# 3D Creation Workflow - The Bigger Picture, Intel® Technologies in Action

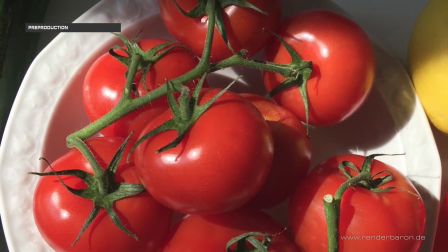With the help of these references, I was able to study shapes,
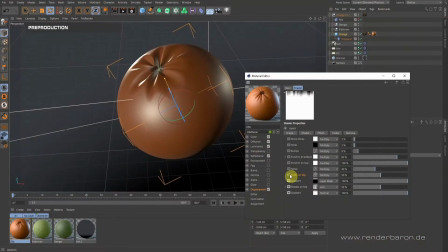surfaces and light behavior and get insights how to rebuild these in Cinema 4D. Can the shape of an orange be modeled purely procedurally?
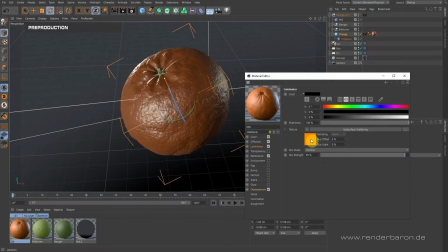Can I create surface structures of an orange purely procedurally with a standard material system of Cinema 4D?
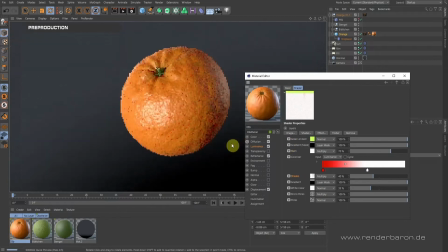With the first modeling and shading proof of concept, I positively tested this and headed over to the actual scene creation.
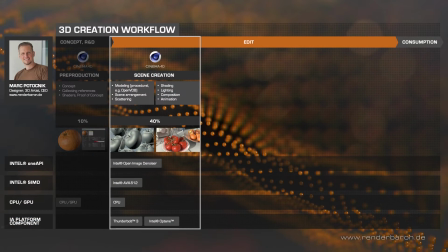The first big part of the actual production was the modeling of all scene elements. All elements were modeled from scratch, existing assets from libraries were not used.
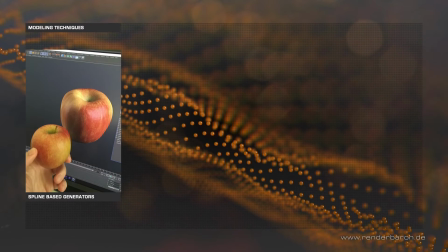The modeling was mostly procedural and techniques used were spline-based generator objects, parametric primitives in combination with deformers,
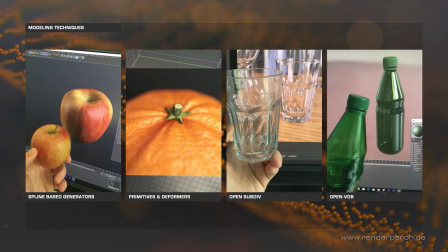subdivision surfaces, or volume modeling with Cinema 4D's open VDBs.
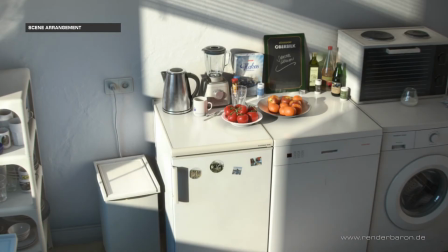For a realistic and rich image, it is important to create a high level of detail in modeling.
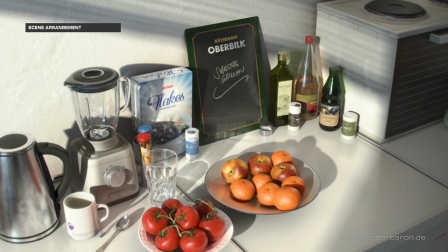However, this level of detail must be used specifically to guide the viewer's eye and to do a director's job.
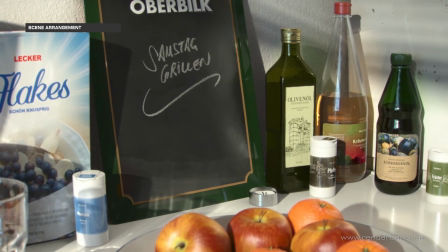Thus, in some areas of the picture a higher level of detail should be present, but maybe not in others.
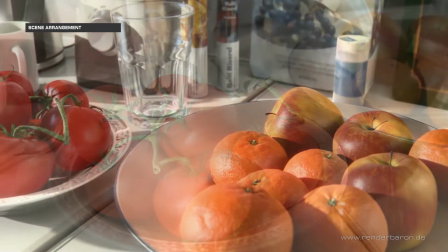For doing so, scattering of tiny objects such as hairs on tomato branches or dust fibers can help to guide the eye.
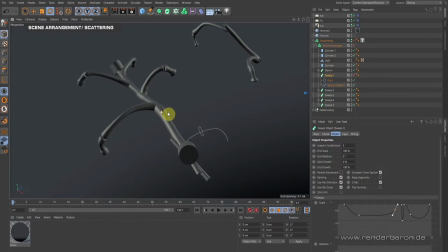Let's take a live look at the tomatoes to see what such a concentration of detail looks like in practice. Here we have the branches. The branches are based on sweep objects that run a radial profile spline along another axial spline.
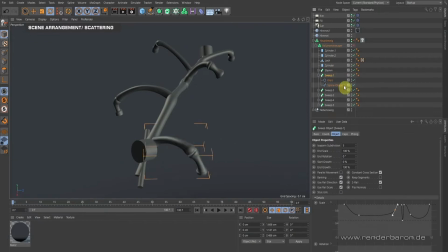The resulting hull can then be changed in its diameter by a curve. If several tube-like objects like this are combined in a volume object, an organic hull overall is obtained.
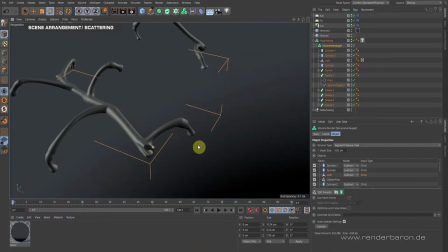The volume object itself allows you to combine objects by Boole operation, and in this way, for example, objects can be used to create holes and cuts in the branch.
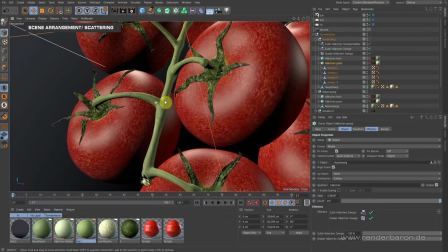A polygon version of this volume object is then used as a base to place hair-like objects on it.
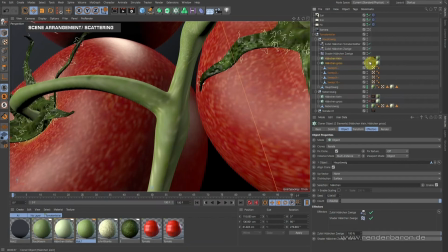These objects are just sweep objects converted to polygon objects. I used a MoGraph cloner to scatter them across the polygon surface of the branch and a random effector to vary size, position and rotation.
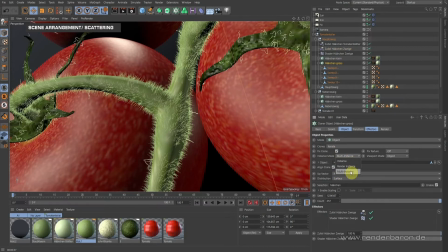In order to use a high number of clones, it is necessary to use a cloner mode multi-instances to prevent performance degradation in viewport and rendering.
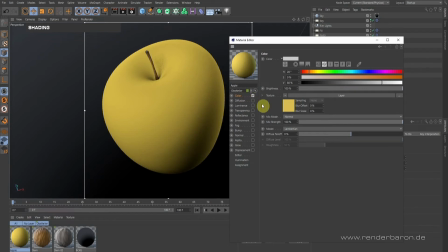The basis for creating complex structures in the standard material system of Cinema 4D is the so-called layer shader.
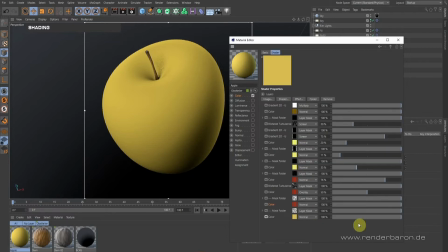This allows the stacking and mixing of shaders and image textures as layers, similar to Adobe Photoshop with different opacities and blend modes. In the case of the apple texture, only procedural shaders are used, mainly noise and gradient shaders. So let's have a look at this in detail.
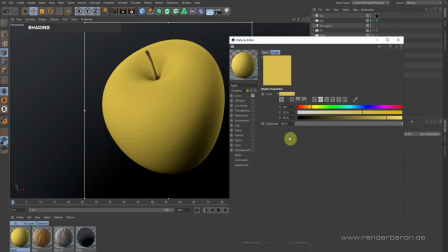Here, in the layer shader, there's a color shader as a basis, which only creates a plain and simple color, nothing else.
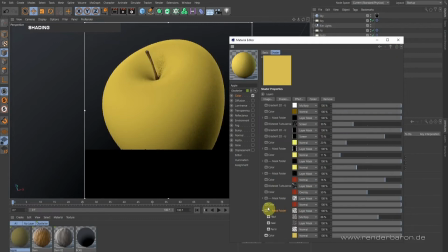Above it, there's a folder created with a button up here. In this folder, you can create different shaders that are combined by the folder function and thus act like one single layer. In this case, there are 3 noise shaders on top of each other.
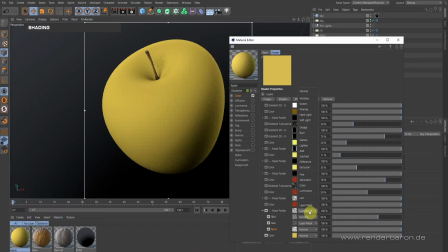The folder itself is in layer mode layer mask and thus masks the reddish color shade above it with its brightness information.
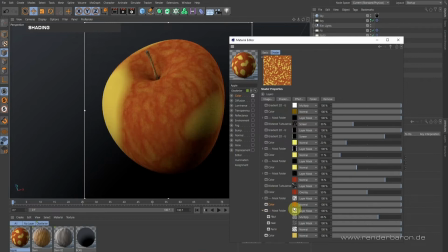And that's the first color structure for our apple, created by just 3 combined noises, masking the red color to the yellow color below. That's all, and that's the whole principle, which gets repeated several times further up for small turbulence noises,
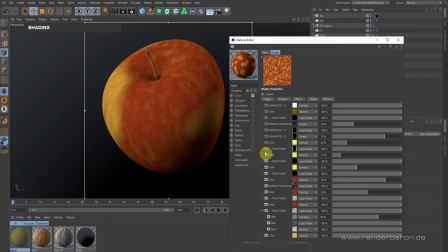stripes of long noises, small spots or long light stripes. Turbulent 2D color gradients on top additionally provide natural looking structures.
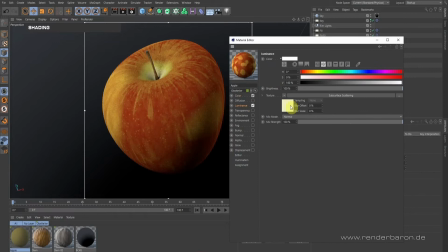In the luminance channel, subsurface scattering, colored by a similarly constructed layer shader,
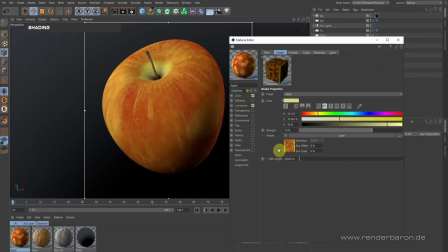provides a subtle but very important translucency. The bump channel provides matching noise structures, and a wide GGX reflection model is active in the reflectivity channel.
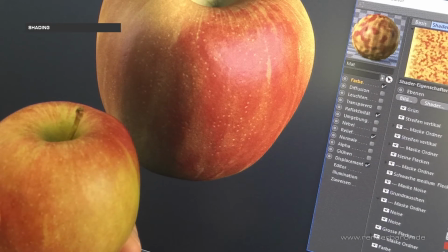During the process of shading, it is also helpful to have some real references at hand,
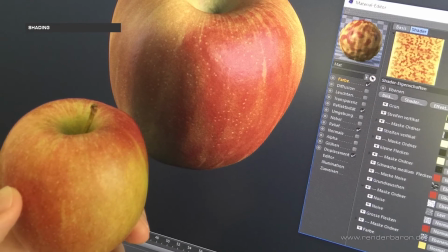so make sure to have some tomatoes and oranges lying around while doing the job.
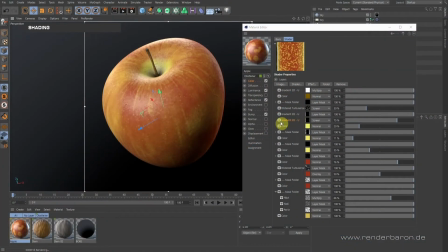In general, for the creation of natural details with Cinema 4D's shader system, it is of course important to have a profound knowledge of the shaders available in Cinema 4D, especially the noise shaders.
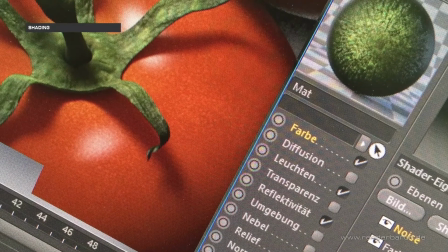But then, it's amazing how much detail you can get into with procedural shading,
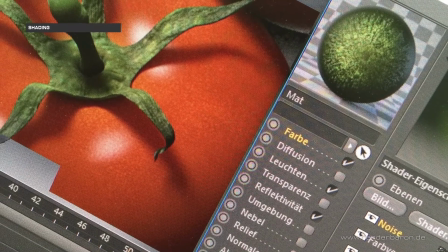completely rule-based and without touching one single pixel.
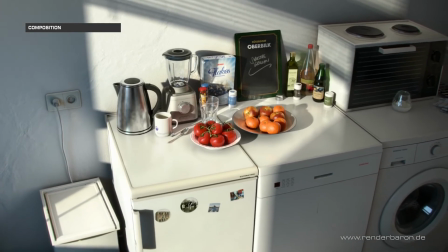Regardless of how random or found footage-like your final animation is supposed to look,
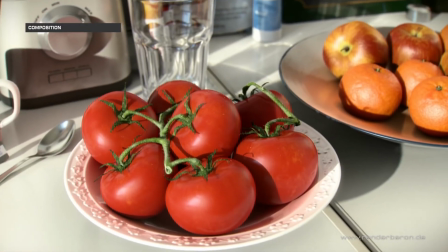it is always a good idea to provide your scene with a color concept that makes the composition more coherent.
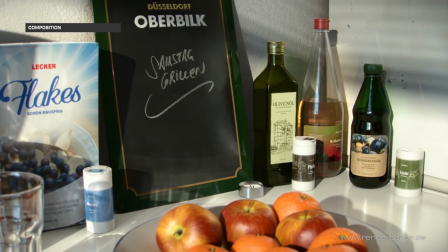Color schemes and contrasts are important tools in this process.
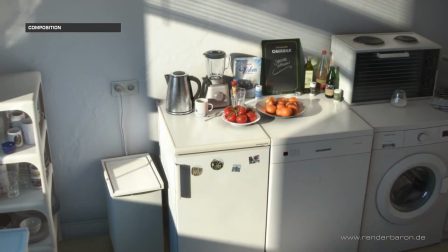For example, here the highly saturated colors of tomatoes and oranges clearly attract your attention as a viewer.
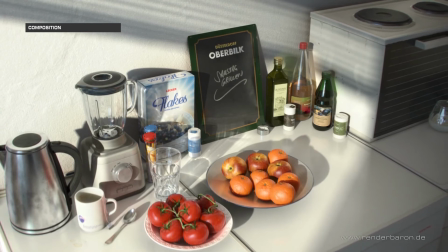Then this red and this orange are contrasted in a complementary way by the bluish colors of the objects behind.
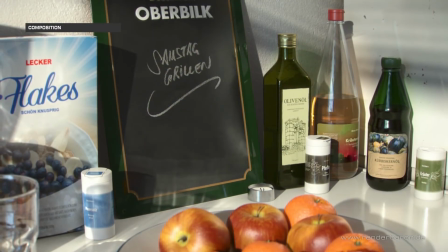At the same time, red and orange are continued by other same colored elements in the scene.
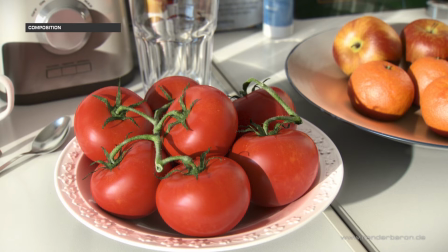Through such contrasts and the continuation of colors, different areas of your composition kind of communicate with each other.
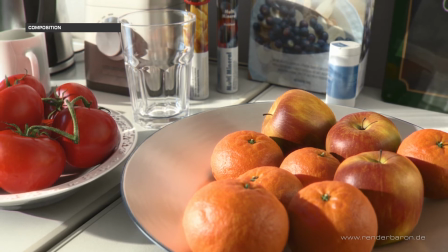This intensifies the atmosphere of the scene and strengthens your whole composition.
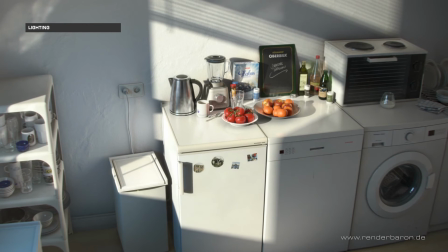The process of lighting is essential for the visual impact of your scene. With light, a scene can be greatly enhanced or completely spoiled.
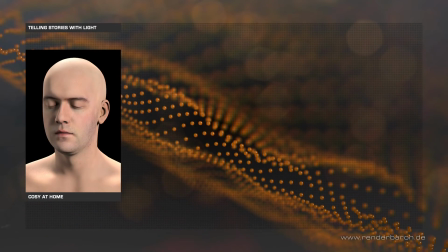Depending on light, completely different moods can be created and thus stories can be told.
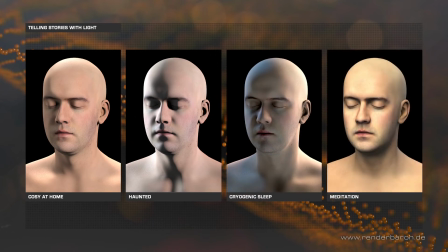It is therefore elementary to understand lighting as a deeply creative and only then technical process.
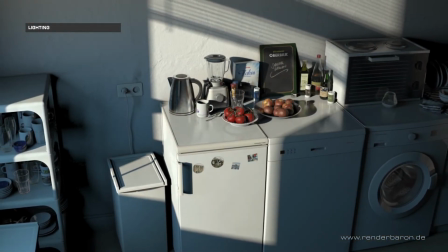In Apollinarisstr, a low-angle yellowish light source suggests a morning sun,
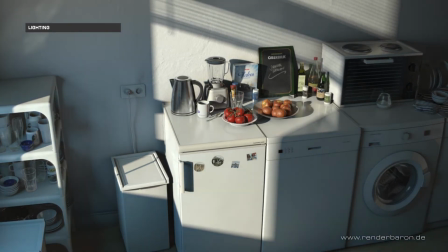and since bright white shades dominate the kitchen, indirect light seems to flood the scene.
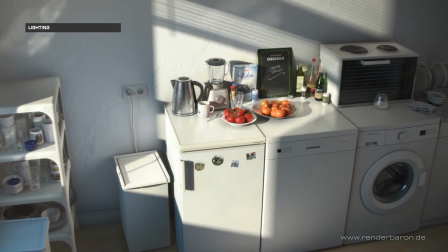How was this done?
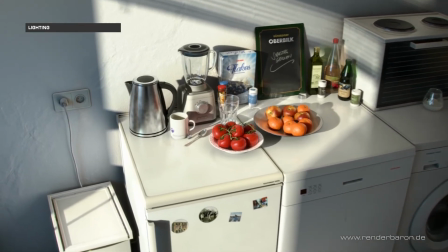In my animation work, I prefer to use only direct illumination and not to use global illumination.
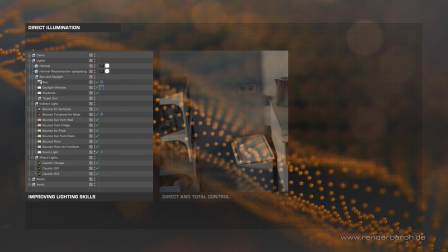Why? It enhances your own lighting skills and allows you to directly control every imaginable aspect of light.
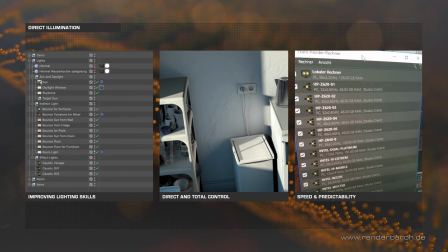In addition, it can offer some serious advantages in speed and predictability when rendering animations.
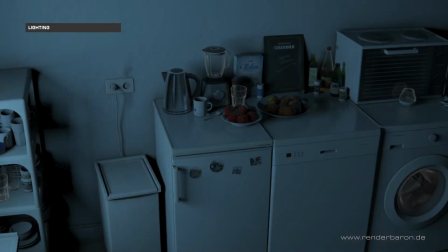Let's have a look at the light sources involved here. The basis for daylight is an area light that has been given a slight color gradient by texture tag to simulate ambient coloration.
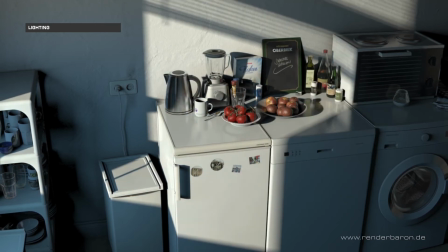Then, a parallel infinite light with area shadows serves as a sunlight.
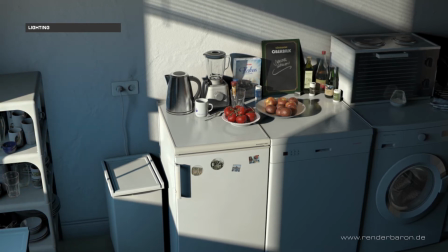A small sky dome, also an area light, is used for the diffuse illumination of the objects on the kitchen counter.
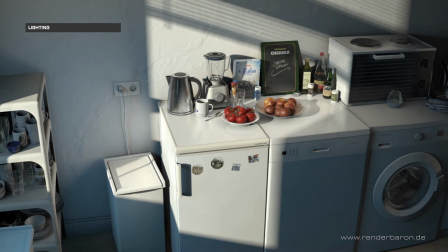Last but not least, a handful of manually placed lights then create the illusion of indirect light bouncing off surfaces.
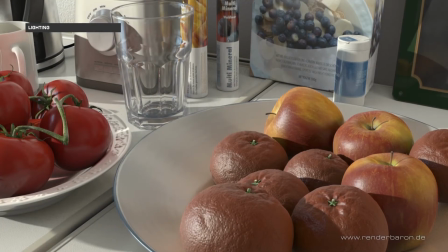The resulting light setup is then complemented with subsurface scattering on fruits and vegetables,
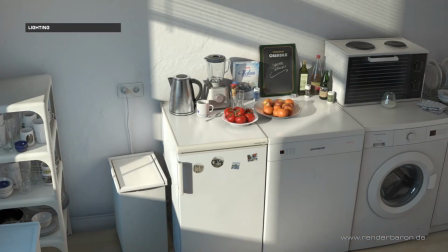and by my proprietary shader setup, shadow luminance, which brightens up less illuminated areas of objects.
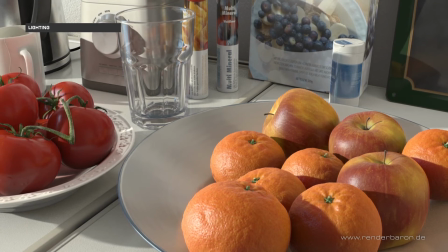As the fruit and vegetable plates in the scene are kind of, let's say, extra still lifes, they get a few extra bounce lights.
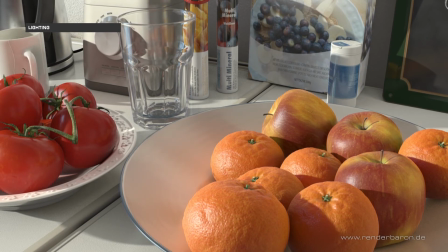So in the end, the scene contains around 15 light sources in total,
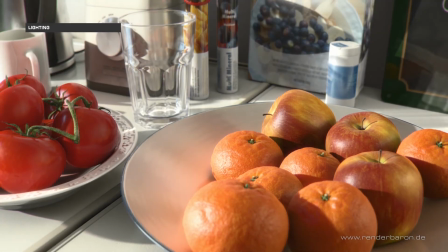and my guess is you wouldn't know that this is done with direct illumination only.
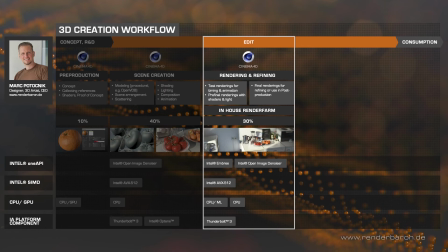For rendering, I use my own in-house render farm. It consists of Intel Xeon and Intel i9 workstations, which are involved in distributed rendering via Cinema 4D Team Render.